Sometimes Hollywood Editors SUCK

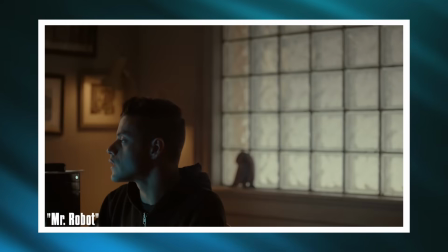(12:21)
Usually to make the characters feel trapped, to add some uneasiness to their decisions. Over here, like, let's just add this thing for this one shot, even though it is a continuous dialogue, so it doesn't make sense to use this framing on emotional level as well. And it's turning to the left side of the frame, then on the right side. And then the shot is too similar. Yeah, the shot size. As a rule of thumb, you should be going in or out 2 shot sizes.
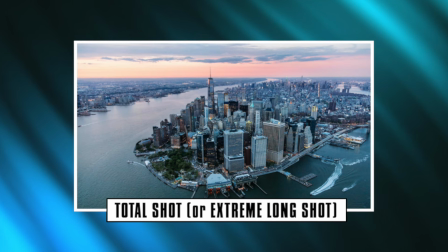(12:45)
For example, the widest we've got is like a total shot or something like that, where basically it's a shot of the whole environment.
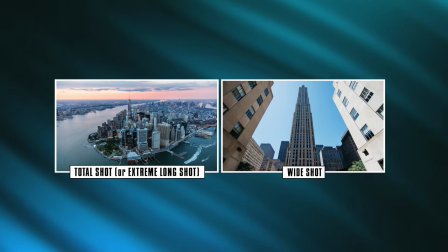(12:51)
So you don't go from total shot to super wide shot. You go to a wide shot instead, where the building is pretty much filling almost the entire frame.
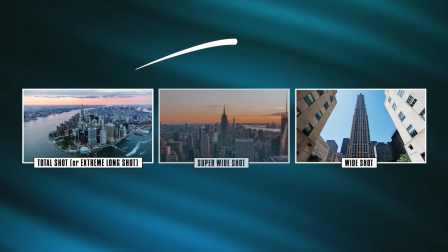(12:59)
Then it feels okay, because you went 2 shot sizes in.
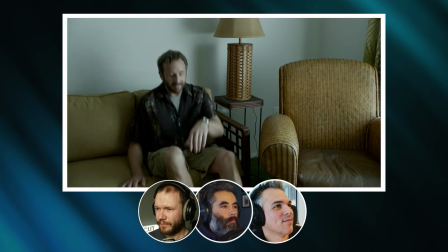(13:06) Never seemed to pick a job that didn't involve late nights or long trips away, though.
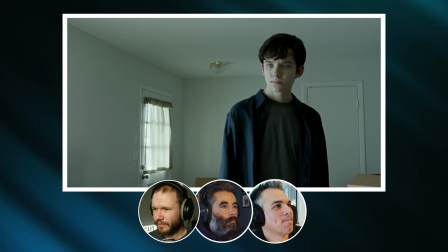(13:11) You know, me and Aunt Susie always kind of thought he was maybe cheating on our mom.
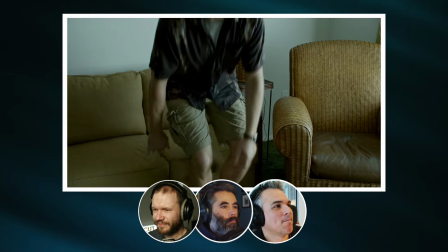(13:19) Yeah, I'm sorry, buddy. I know how much you worship him, but there it is.
The cuts are either too early or they're too late. The rhythm of it is a little bit off, and then clearly off once we cut to the car coming at us.
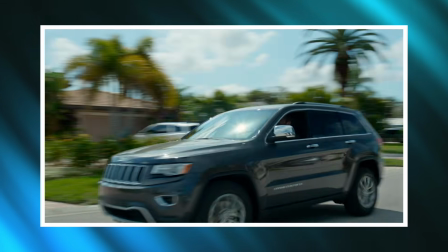(13:34)
The transition, you kind of in a movement, and it doesn't feel like the scene ended.
Me and Aunt Susie always kind of thought he was maybe cheating on our mom.
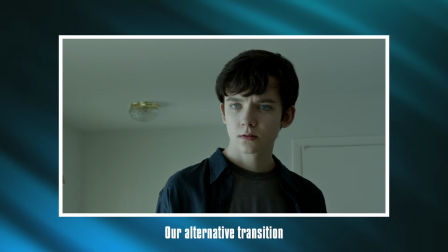(13:43) Yeah, I'm sorry, buddy. I know how much you worshipped him, but there it is.
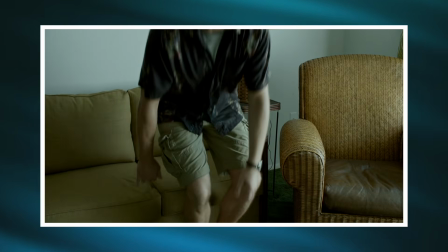(13:49)
When the dad gets up, he's out of frame for several frames, maybe 6, 7.
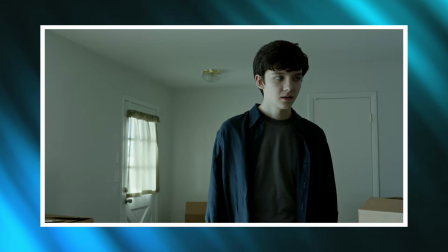(13:58)
And you no longer see his face. It doesn't express anything. They were trying to make it like in real life, this is how long it would take for him to go and sit down and to get up,
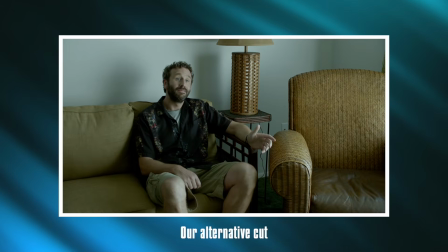(14:07)
but the right reverse shot would have had him getting up right away inside the shot.
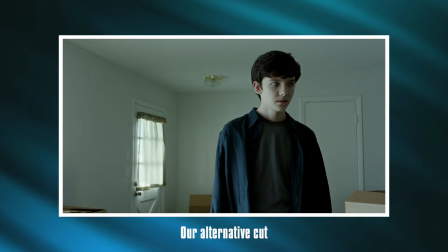(14:11) Yeah, I'm sorry, buddy. I know how much you worshipped him, but...
If they would have compressed that time, it would have fixed dude getting up and his head getting cut off and we're just staring at his crotch for like a few frames. I think that would have remedied all of that.
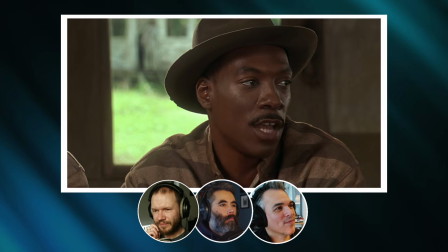(14:26) Claude and Ray, fuck it, you know, sometimes you got to do certain shit. It's just enough that people know that, you know, I go where I need to go to get it done.
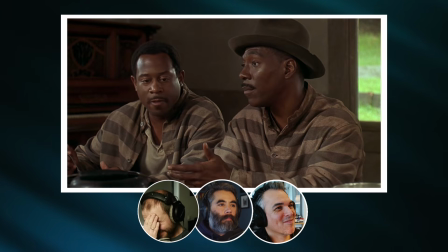(14:35) If you push my button, there's no telling what I may do. Stab you, choke you, bite you. I mean, whatever it takes to make a motherfucker stop. existing, I would do that.
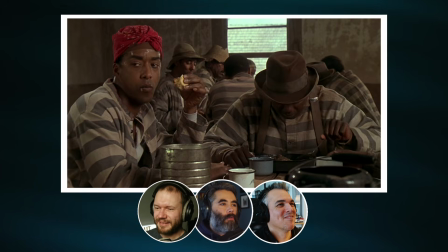(14:43) I wish the spoon was sharp. I stab a nigga right now. I bet one motherfucker to death. You won't fuck with us.
When you have that kind of movies, when you see Will Ferrell improvising in front of the camera, Grab the children! Save the children! they let them like improvise for 2 minutes, 3 minutes, even more. Yeah. And then in the editing room, they have to make it work, but they can't keep everything. When they go to the wide on one side to a close-up on the other side, this works. There's a comedic effect, changing side and changing angles. It's supposed to be like a cascade of different moments of the conversation. But there's a couple of times we go from one close-up to the same close-up, but on the other side.
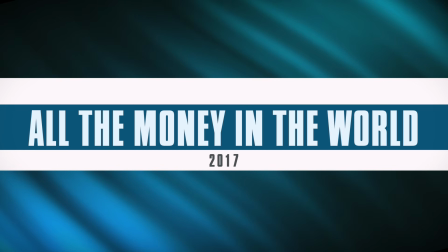(15:14)
The execution is a little bit off.
$1 million.
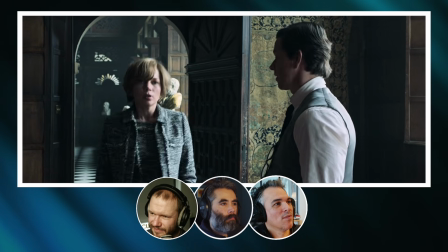(15:20) Paying the ransom doesn't guarantee you get your son back. I'm not paying the ransom nearly guarantees I don't.
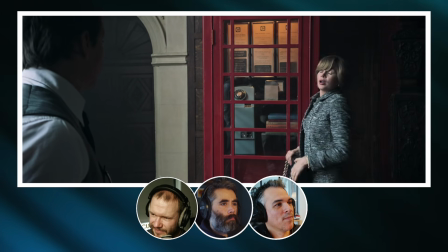(15:25) Well, I'd say your son's chances are better than that. Why don't you explain the odds to me?
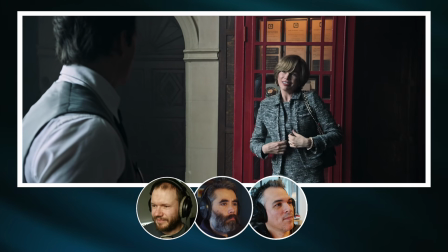(15:31) Is it a coin toss? Heads, he lives. Tails, he dies.
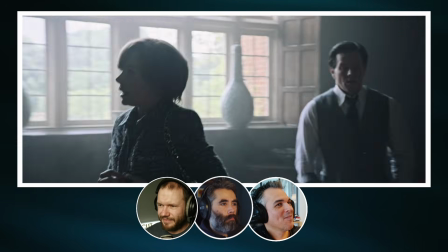(15:36) I can see how that's a chance worth taking when there's real money at stake. All right, let me rephrase that, please.
This is like a huge continuity issue. One of the most jarring cuts I've ever seen.
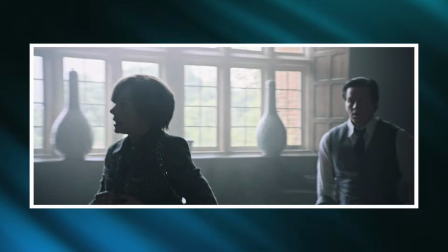(15:46)
She's walking past Mark Wahlberg, and then the next shot, she's probably like 5 feet away from him.
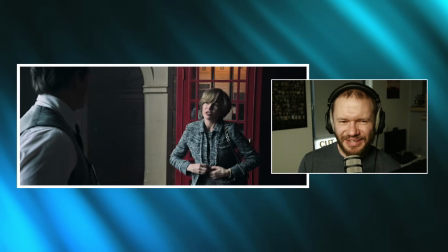(15:51)
And she's right in the middle of a sentence too. Because the pacing of the discussion is dynamic and so on, it also makes it too obvious, I guess. It's often a problem with one-take scenes. If there is something wrong with pacing, with dialogue, with whatever, cutting something out doesn't work because then you're violating the eye trace, the rule of two similar shots. But here they decided to embrace it. I will say, though, that the edit with the conversation is really good, though, because it's continuous. It doesn't sound like she's breaking at all. Sound editing. Yeah. It was cut to reveal. These were a few examples of edits that were difficult, I guess. Of course, we're not dissing the editors for doing what they did. Movies that you're seeing, that's the best movie that they could make.